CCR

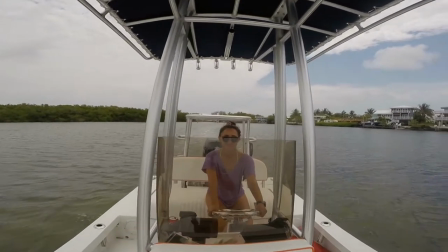Hello, my name is Hannah Krohn and today I'm going to be doing a director's commentary on my film intro for Mester the Unthinkable for Ace Media Studies A.S.
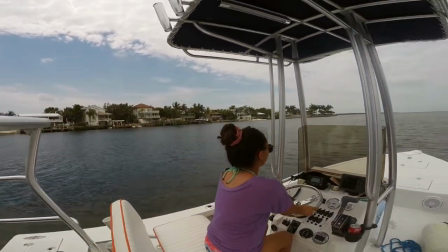Level. Before I begin talking about the process of producing my film introduction, I want to talk about how and why I made a film on the topic I did.
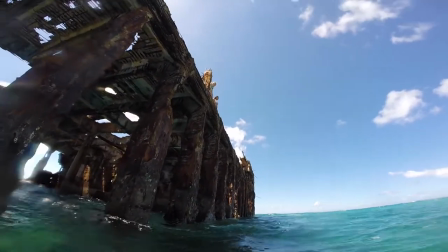Alexis Romero, the star actress,
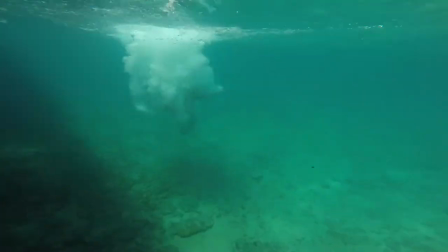has been one of my best friends for years now and one of the only people I share my undying love and passion for the ocean with, as you can see in the footage currently playing.
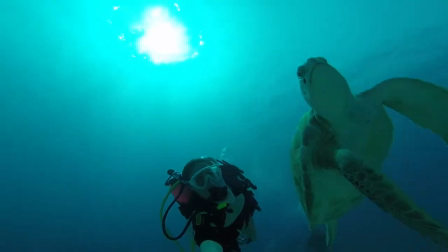As soon as I received this assignment, I immediately thought of a documentary. I'm a huge fan of National Geographic and would love to film for them one day.
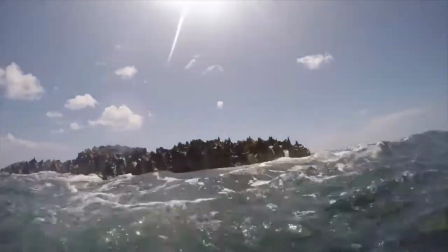But, sadly, my teacher informed me that I would have to go a different route because documentaries are for A-level-A students only.
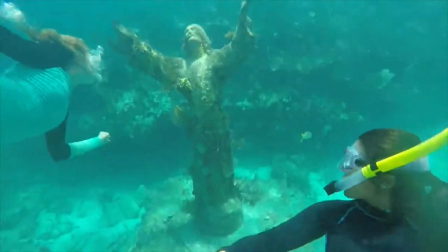So, I did some research on one of my favorite activities, freediving.
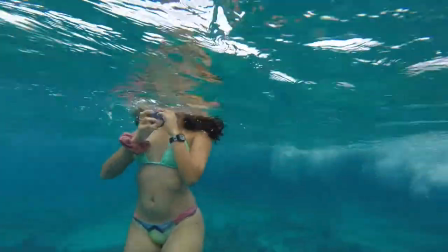I wanted to particularly portray the feeling of empowerment for young women, especially at this time in politics and global discussion.
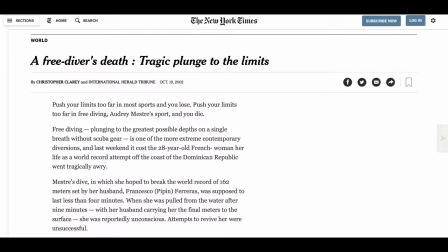This is when I came across Audrey Mescher's world records and the headlines of her death.
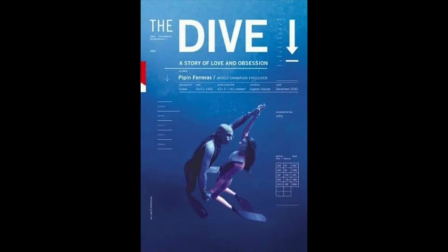This young woman died doing what she loved most, all while knowing the dangers that came with it.
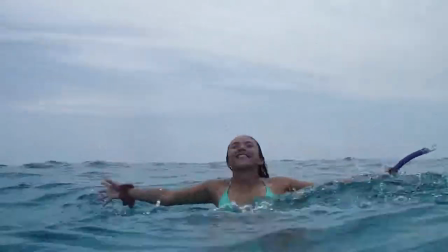For this, I admire her in every way possible and decided to create a biographical fiction,
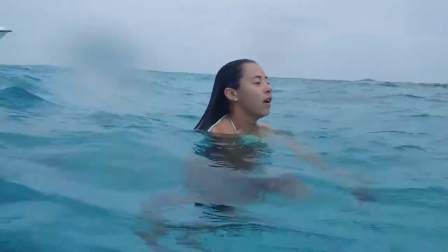only very loosely based on her early freediving career, with an inspiration from Sean McNamara's Soul Surfer film intro.
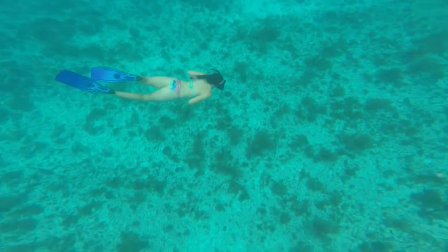I wanted my film intro not to focus so much on the tragic end to her life,
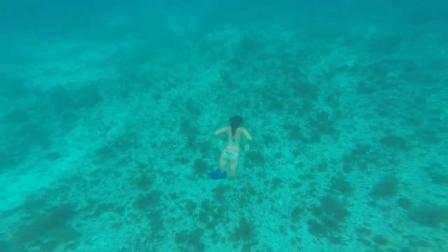but the perseverance and determination she had to do what people told her she couldn't do, beat male freediving records.
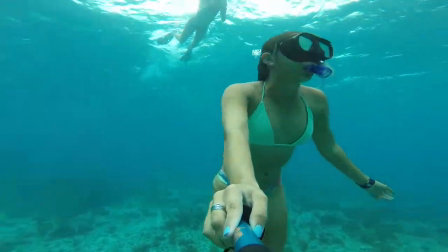Not to mention, Mastri grew up battling scoliosis, making it even harder to accomplish her dreams.
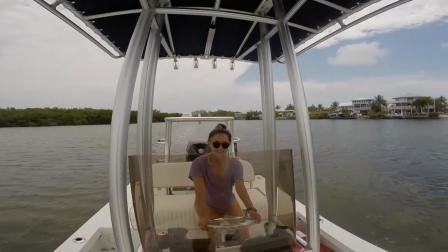All of the audio in my film introduction is original. All sound effects were recorded by me,
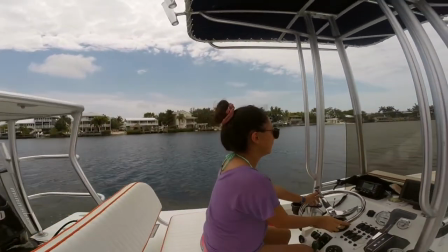and the whole soundtrack was film scored by Fausto Capilouto using GarageBand and Logic Pro X. it was greatly appreciated.
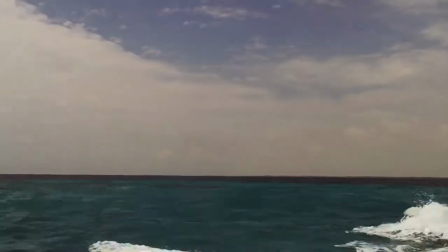As the film progresses the tempo picks up and more instruments are added.
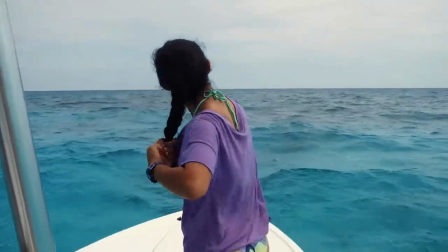I was going for a sense of pride and perseverance while she goes step by step getting ready to jump in and free dive.
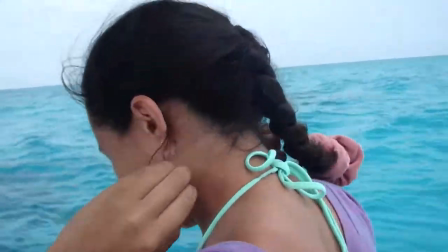I contemplated keeping this shot of Alexis looking straight at the camera because at first I thought it lost sense of being professional
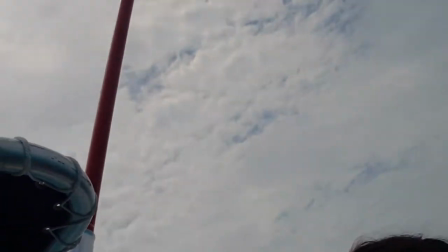but with time I realized I actually really like it and I think it adds character development and intimacy to the film.
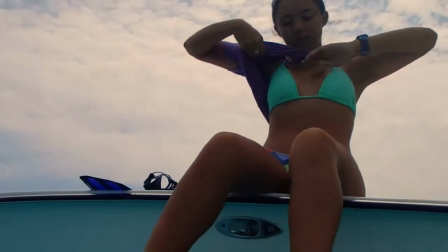I used a lot of cross dissolve transitions and medium shots at this point. I used the cross dissolves because it is aesthetic and there was no need for the abruptness of jump cuts at this time.
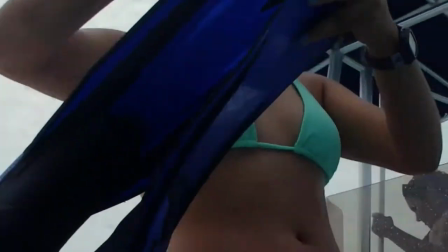I wanted the shots to flow much like the ocean does. I used medium shots because I thought it was important that the viewer could still see the surrounding environment but was forced
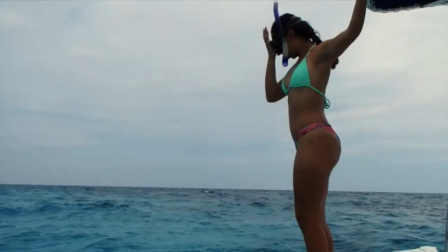to focus in on certain objects such as the fins and the mast because they're important to free diving and to Audrey Masture. Now I've paused this part coming up because it is one of my favorites so pay close attention. The music builds and gets more quiet and then I used a jump cut to switch angles of
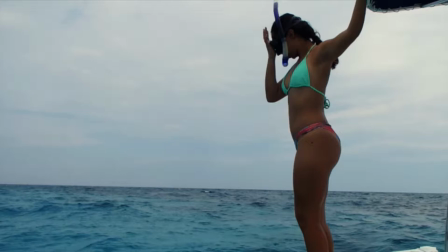her jumping in and then music builds back up and gets louder to signify the rush, the empowerment, that she feels with being in her element as she ascends to the surface and begins swimming to start her day free diving.
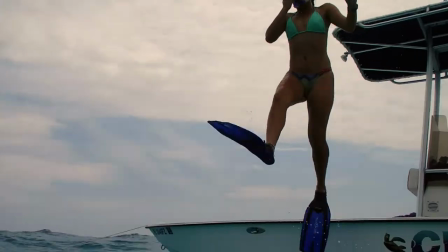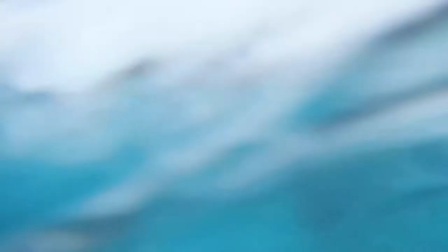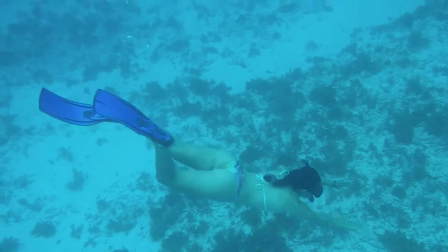The rest of the film intro is a combination of full, medium, and close-up shots because, as I have found out, you cannot be picky when it comes to the specifics.
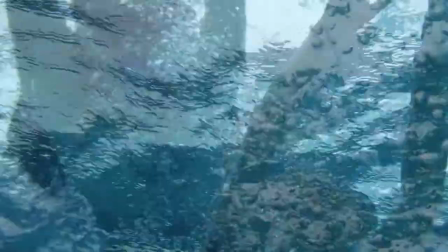You go where the ocean takes you, including the camera.
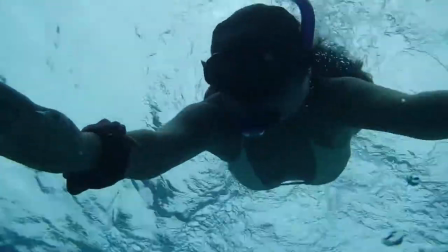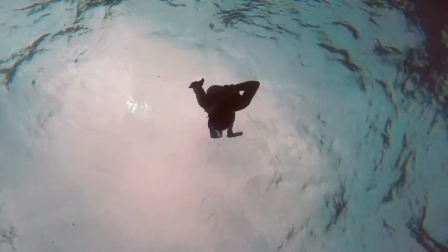At this point I dove down and put my camera on the bottom so Alexis could swim around it, but we lost it for a few minutes and spent a lot of time looking for it.
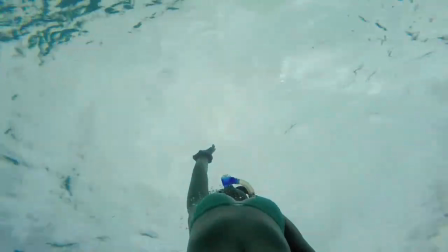This final shot was purposely taken from beneath to symbolize how she's empowered by what she loves.